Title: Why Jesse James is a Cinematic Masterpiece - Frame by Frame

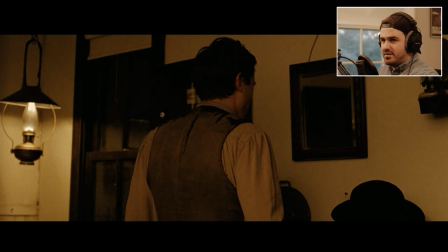Robert Ford starts to wax on poetically about himself and things he's done, and obviously Jesse sees right through it. and that's the key thing in the film is Robert Ford is kind of like a charlatan or a fakie or fanboy of Jesse James and
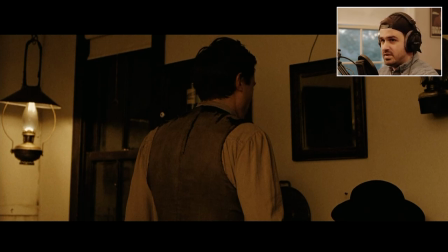that kind of eats at the relationship and that's what drives the eventual envy which leads to the him killing Jesse James because they're trying to cover up all the ratting that they're doing in the background and stuff like that but um the thing about this scene is that
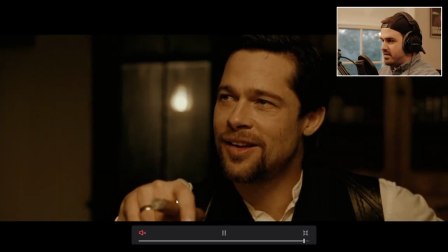they're doing really simple things that I was talking about earlier where it's like you don't
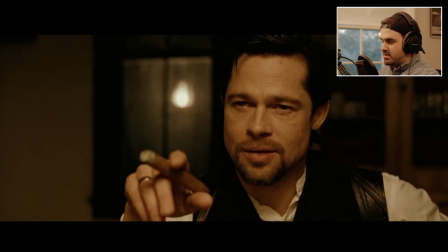need much more than these two shots with this close-up shot on Jesse and you'll notice it gradually gets closer as the scene progresses like if we zoom back over here it's
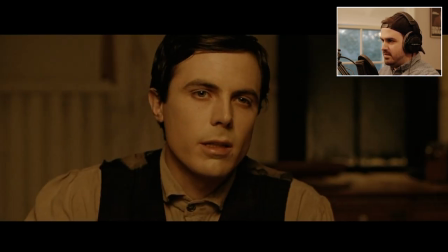gonna little glitchy hold up so
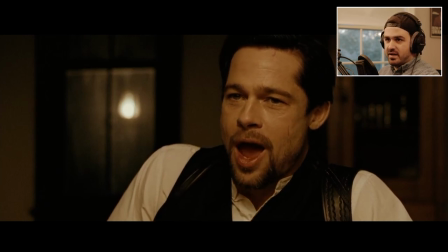like and then they also have this like intercutting shot of Sam Rockwell's character Basically laughing at everything that Jesse says just to build the tension of
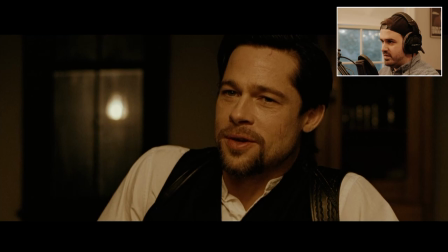Jesse basically talking down to Robert like telling the story about this this useless guy which is basically implying is Robert
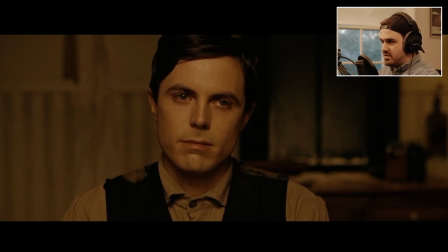And of course like jet Robert says like you don't think of me that way do you and he's like well he came to mind
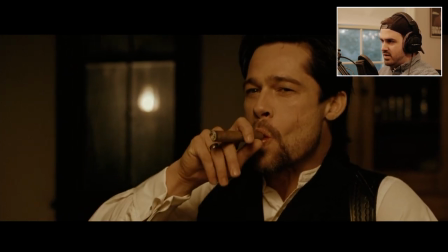but um It's really all you need when you have actors these get like this skilled
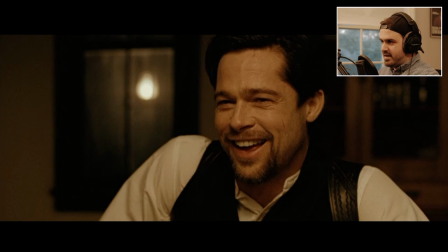Like what more do you need than just like a top practical warm light in a room
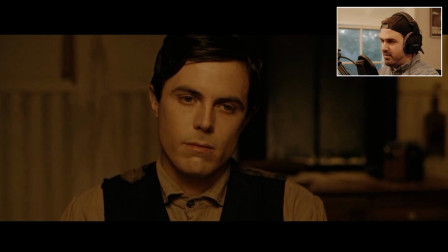With your costumes on in a shack and just keep the focus on the current scene and the words and the acting
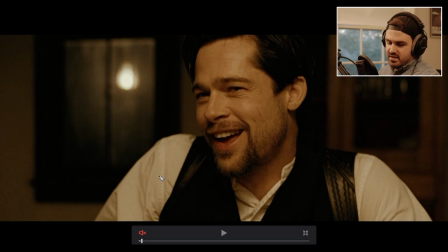And you can even see here in this shot right here like you can see again There's like these practical bulbs again. I Mean this is probably not lighting up them. It's probably more in the side over here like behind Sam's character
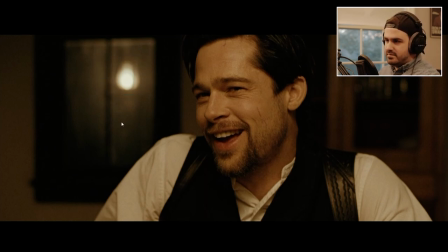and if I go all the way back and get rid of that you go all the way back to like
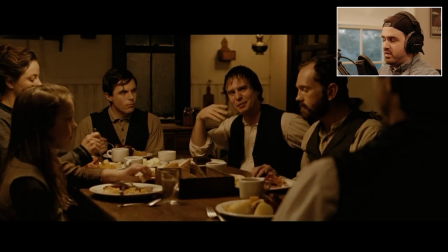way before the scene started you now can see like more of the table so like right here the lights up there but there was also like there's also a light up here that's basically enveloping them for this scene it's probably not like what we were seeing earlier in the train scene
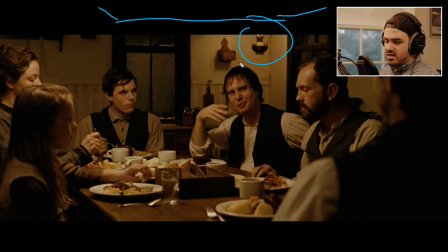where it's just like practical bulbs it's probably like an actual just big square fixture fixture my bed fixture so
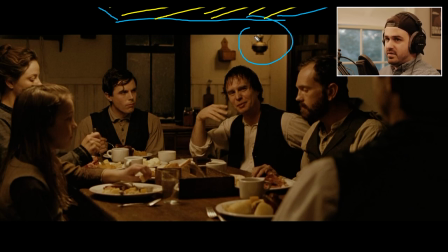for this it's probably something like this where it's a it's a large soft warm fixture above them like probably a soft box or something and it's just supposed to emulate that like light big chandelier above them that's soft lighting them and when you have scenes like this you have like i mean what
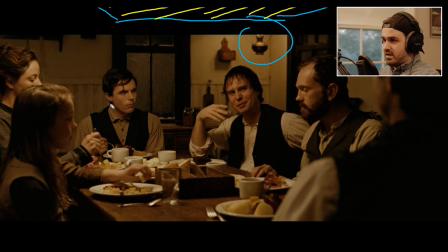do you have here you have six people at the table but they're all spread out evenly so like he's standing across from her he's standing across from her and then he's turning across from jesse so you really need in order to make it work you need like a rectangle that like goes i
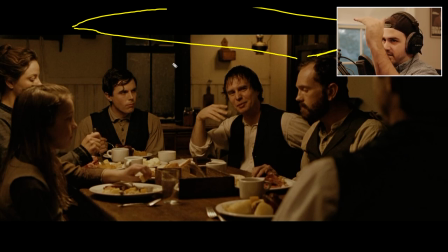mean it's hard to see here because it's like 2d but it would just kind of like draw down onto all the characters and then you get that nice that's why you can see on their heads you get that nice like temple light that kind of cascades down like you'll see the bright spot is on his forehead um that kind of goes down and a lot of times if you don't if you're trying to analyze a film and you don't
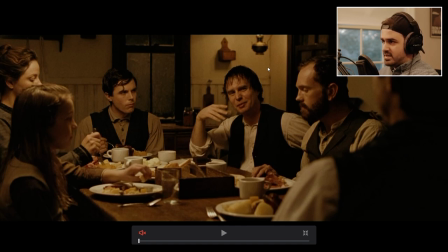know like where the light is or like what type of light they use it's like human skin reflects really well so it's really easy to just look at somebody and see where the bright spots are on their face and then it gives you a good idea of like where the light possibly was or what type of light it is i mean again when you're watching a film it's pretty much impossible to know what light they used like i
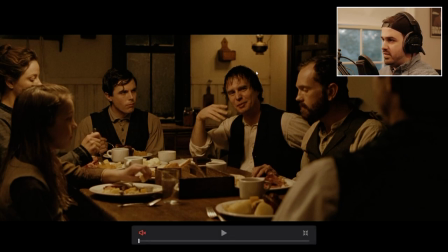can't say like oh this was an re whatever you can't do that but as long as you narrow it down to like oh it's a soft light or oh maybe it's a big bank fixture above i mean that that really narrows it down so when you're doing references for other films i recommend